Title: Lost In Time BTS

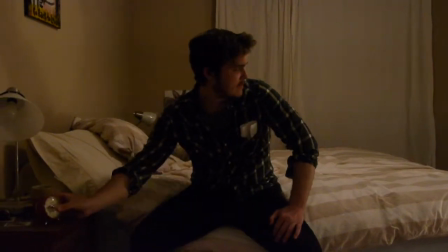(0:05)
Okay, so first thing we did was we shot a Videomatic one night before we shot any of this to figure it out.
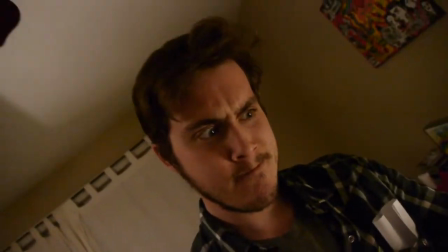(0:11)
It was a really good practice run, and we figured out a lot of the shots that way.
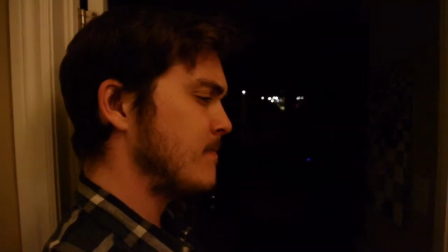(0:16)
For the day/night scene, we tried to get actual nighttime through the window, but you couldn't see Jack, so we shot it all at dusk, and it worked out a lot better.
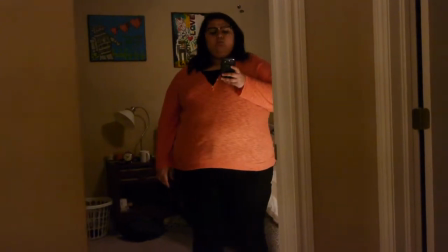(0:29)
Sarah was my stand-in there, because I didn't want to bother going backwards and doing it again. And there's the stand-in shot for the burnt calendar on the wall.
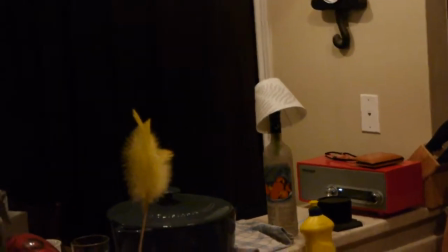(0:37)
And we have a Grey Goose bottle standing in for an hourglass because we didn't own one. It is surprisingly hard to find an hourglass.
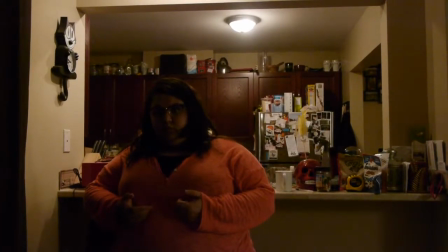(0:45)
Like, where do they even sell those? We couldn't find anything.
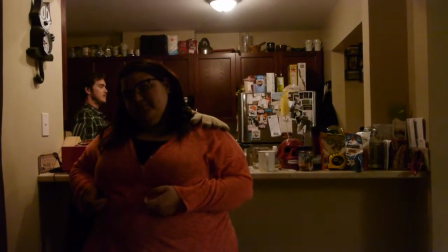(0:50)
And then we got Sarah standing in for Eastman because we were too lazy to set up the tripod that night.
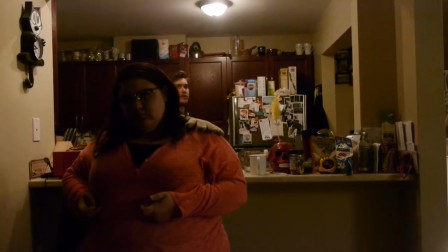(0:54)
So she's standing there playing video games. There's Nate visually working out the watch drop shot.
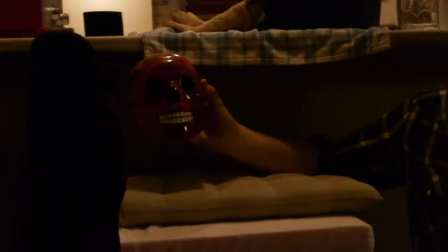(1:01)
And then over here we got a Skull standing in for Sarah because Sarah actually fell asleep.
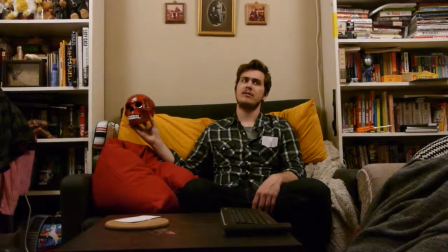(1:09)
And the couch over here means we're outside. We got a hell of a lot of mileage out of that reflector.
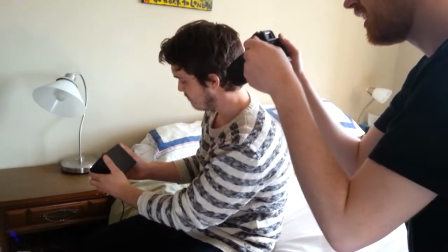(1:15)
That thing is like MVP for this shoot. Gotta cuddle up to get these nice tight shots.
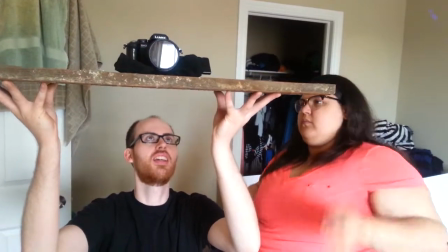(1:23)
A little cheapo camera stabilizer, plank of wood, kinda worked. Wasn't the worst.
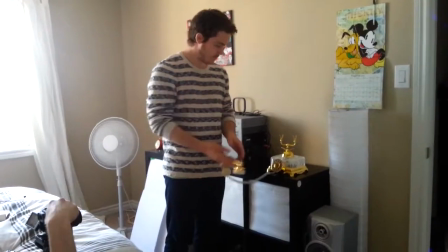(1:30)
We borrowed that phone off Sarah's mom, who had it in her basement. I got the hourglass from my mom's house.
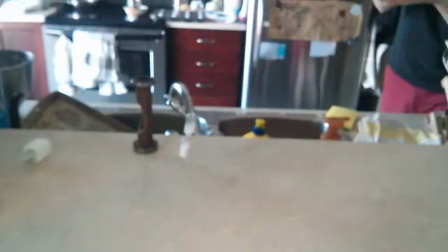(1:36)
She had one in a drawer. It's an egg timer. That's why it's so small. We just hung the egg timer from a fishing wire with tape and jiggled it around.
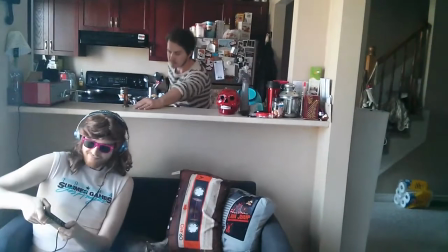(1:45)
We had a really big budget on this one. Eastman looks amazing in that mullet wig, just saying.
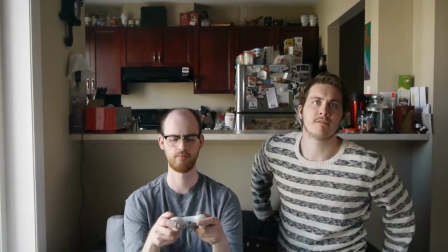(1:52)
His first costume that Eastman put on wasn't really cutting the mustard. He didn't look enough like a dad.
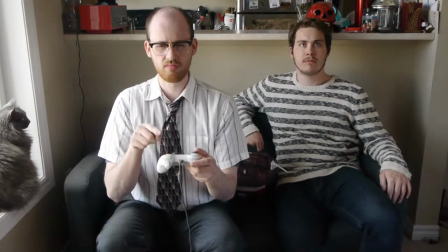(1:58)
So we put this shirt my dad used to own on, and he really got into character. Also, there's our cat in the corner again. She's in pretty much every shot.
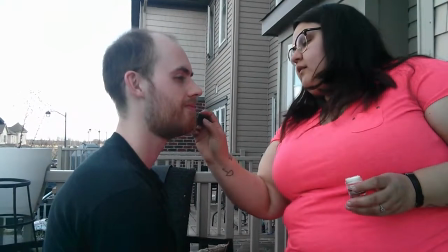(2:07)
Sarah got into putting some age makeup on Eastman.
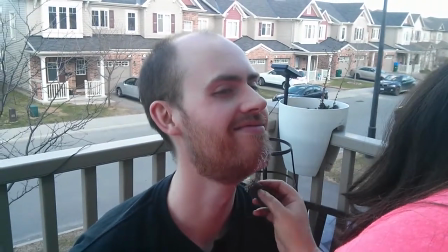(2:10)
We had to age Eastman, so I put on a white matted makeup on his beard and his sides and his eyebrows and his mustache.
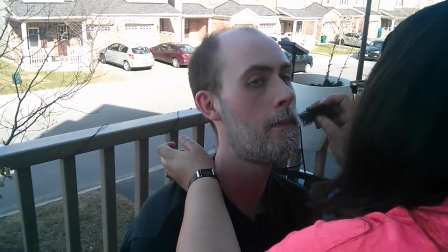(2:18)
At first it was a little wet, so I had to go in with a powder.
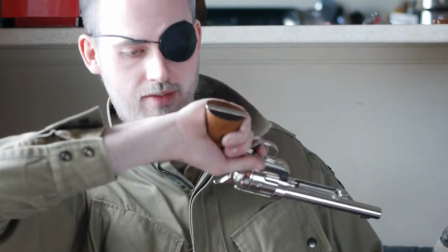(2:25)
I think anybody in an eye patch, you can't really go wrong. It looks cool. It's the Rode Smart Lab that we got last year from entering this competition.
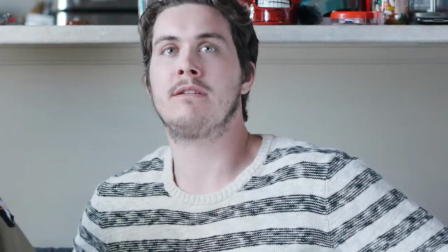(2:34)
So we only needed it for about 2 whole lines, but it was still handy to have. Thank you for watching our behind the scenes video.
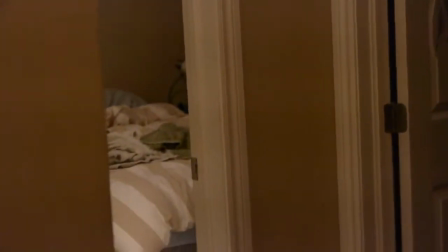(2:41)
Now here's a cat montage.